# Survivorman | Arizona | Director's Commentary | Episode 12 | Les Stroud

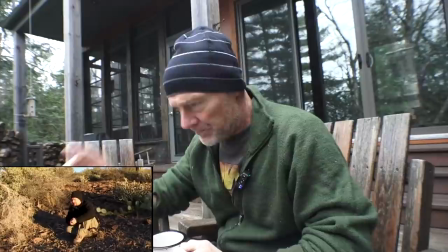1504s And with the sun coming up it actually doesn't hit down in my gully soon enough so I'm up here to catch some morning rays.
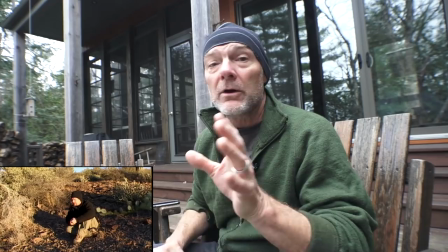1510s
A little comment about using the grass like that. You want a fast shelter in the wilderness?
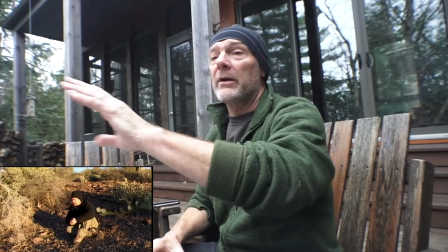1515s
Fastest, easiest one ever assuming you have lots of foliage on the ground like it's the fall here right now there's a just a football
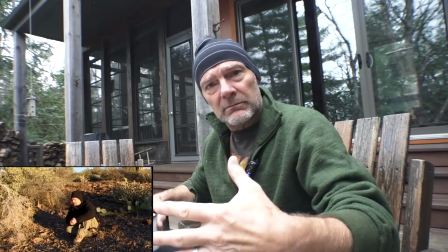1524s
field full of leaves on the ground right now just make a big pile of leaves or ferns or whatever leaves type leaf type material you can make a massive
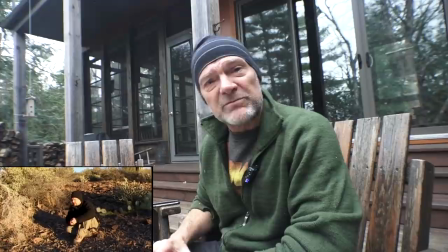1533s
pile climb in the middle of it that'll be one of the warmest shelters you've ever slept in you haven't tried that one yet and making your
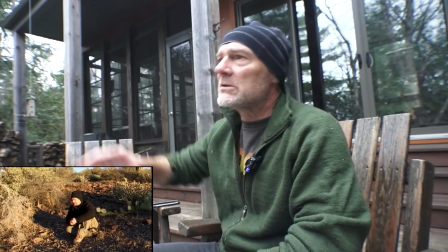1540s
survival shelters try that one just make a massive pile of leaves do it in your backyard use the rake use a tarp to gather them all and
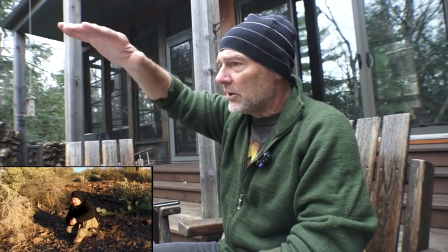1546s
dump them make a pile about as high as your shoulders at least and as
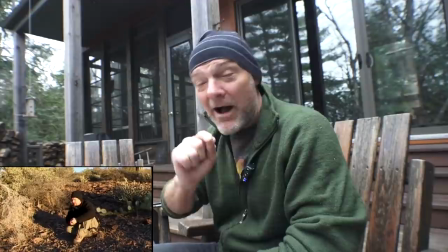1551s
long longer than your body and then crawl into the middle of that you
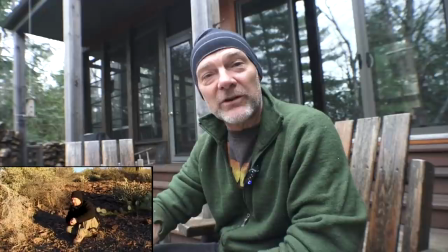1556s
will be i often i end up being too hot so try that out it's probably one of my favorite survival shelters and it doesn't get
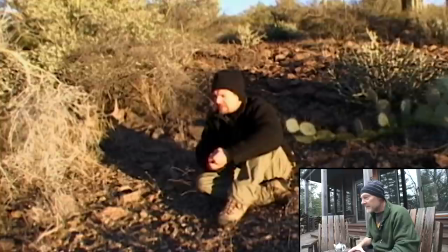1564s
any any uh credit for being the amazing shelter that it is.
I'm going to see if I can weave that grass together into a mattress and into a blanket and see if I can maybe get a fire going as well.
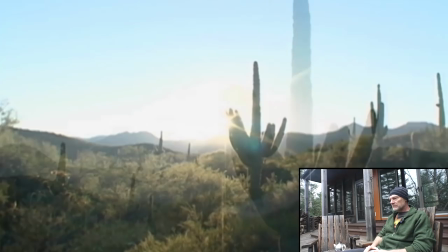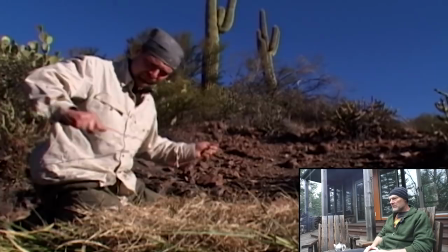1586s Okay now, I've stripped apart all of the wiring that I had taken off of the motorbike and now I'm just going to make
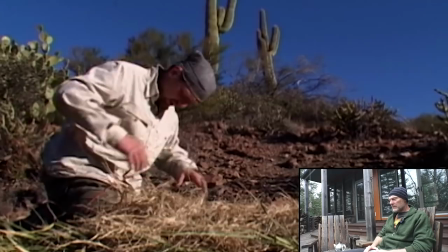1595s all this grass into these long sort of cylinders here and I'll
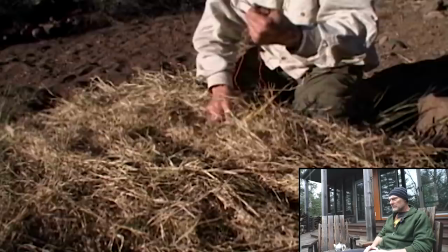1600s start to tie them together in bundles,
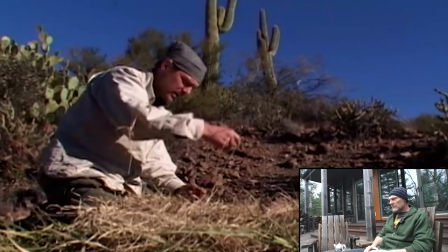1605s sort of you just come through, make a bundle like this and then go around the next one in the opposite direction.
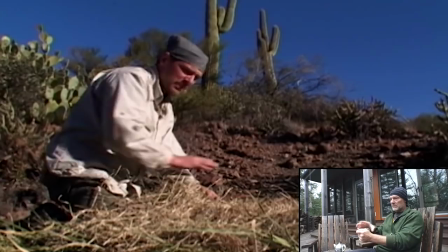1615s
This is absolutely a David Halliday lesson that I got the week before. It's so simple and so obvious.
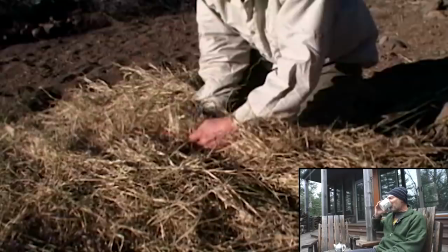1621s Weave through my wiring to tie this whole bit of grass together and then what that'll do is
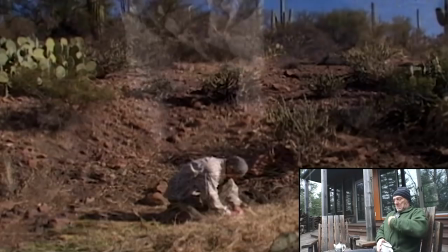1627s give me a basically a good portable mattress and a good solid mattress that'll hold together well for me.
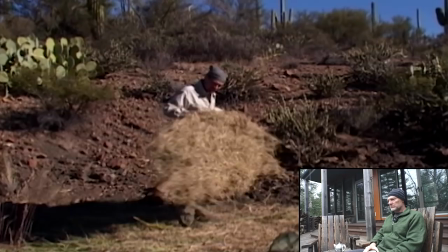1636s There we go.
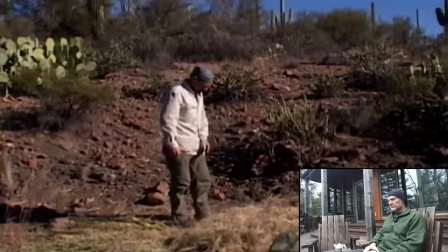1641s Just enough wire to make a bed.
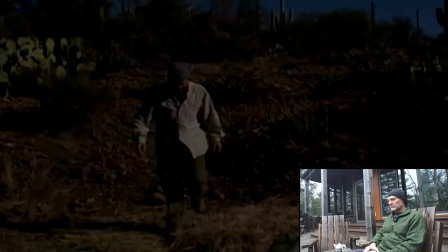1646s I'll try for some fire now.
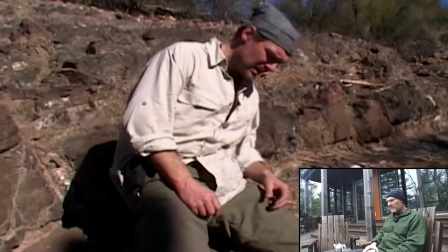1651s This seat cover will work as a good base for my fire starting to keep things out of the sand.
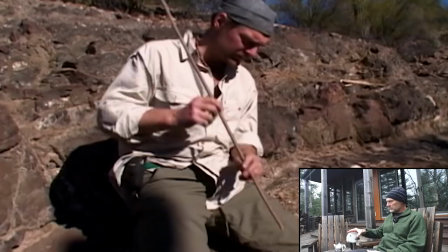1656s First I'm going to give a good effort to get fire going by using traditional method of this area, the hand drill.
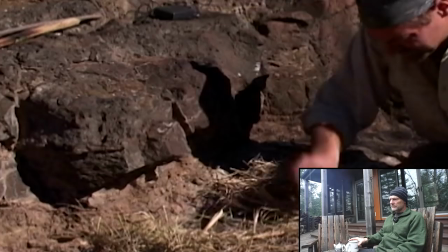1663s Very primitive method. What I've done is first of First of all, I got all my tinder bundle, my grass,
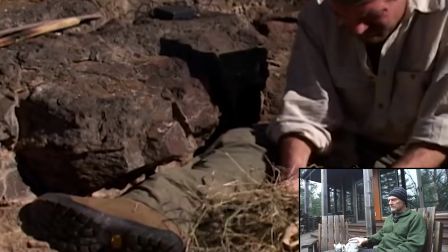1670s together by hammering it with a rock and making some powder and putting powder in the middle, and you kind of wrap it with some other grass.
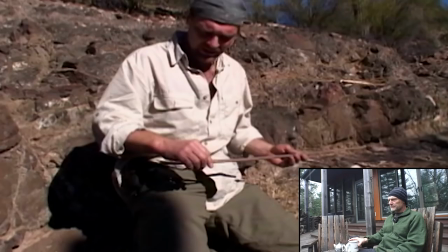1676s I actually used one of my wires from the motorbike to tie it off and make myself a fire bundle here.
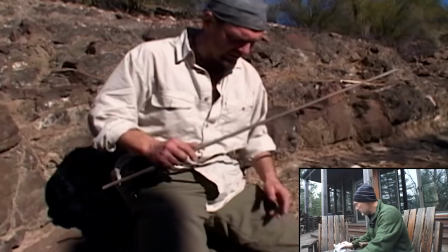1682s I found this spindle just while I was down getting the creeso cane. It's a piece of seap willow. And the baseboard that I'm using is one of the ribs of the sororo cactus.
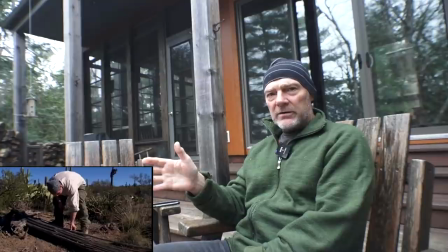1692s
You know, I forgot about that. I mean, this is one of the techniques I often use as a filmmaker is the insertion shot, the cutaway.
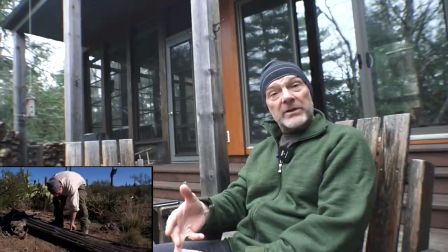1700s
But the cutaway to something that's happened before. And even right now in my series Wild Harvest, there's Les Stroud's Wild Harvest showing on PBS stations in the United States, and Cottage Life Television in Canada, around the world on National Geographic in Asia,
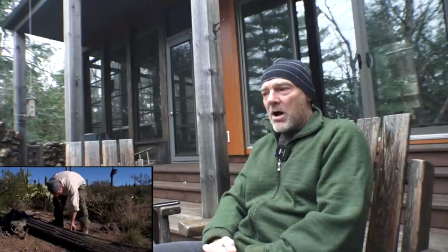1714s
and Manta Kenilin, anyway, the Food Network of Norway and Sweden. and in there, often I will have to do some gathering
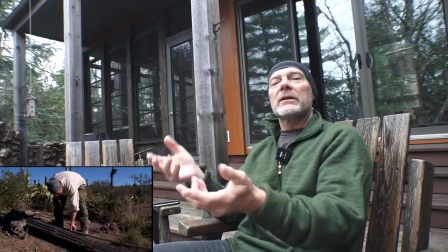1724s
off-season when I'm not with Chef Paul Rogalski, so I just shoot all that, and then later, just like that, you splice that in,
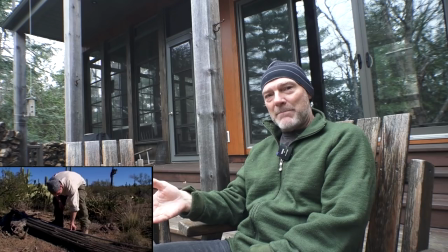1731s
saying, oh, well, I'm talking to camera going, I did this, I did that, I did this, but then you get to see it happening while I'm talking.
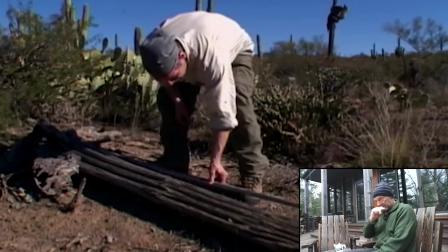1737s
It's great because it's not narration at that point. It is narration, but it's not. It's more in the moment.
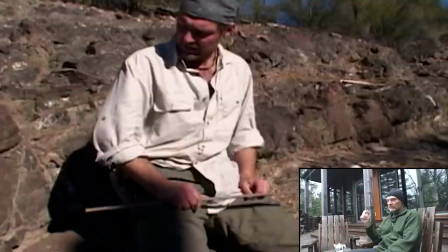1742s
I love it. I love that as a technique.
All dead and dried out, and I've just sort of whittled it down to to be the right shape for me to work with here.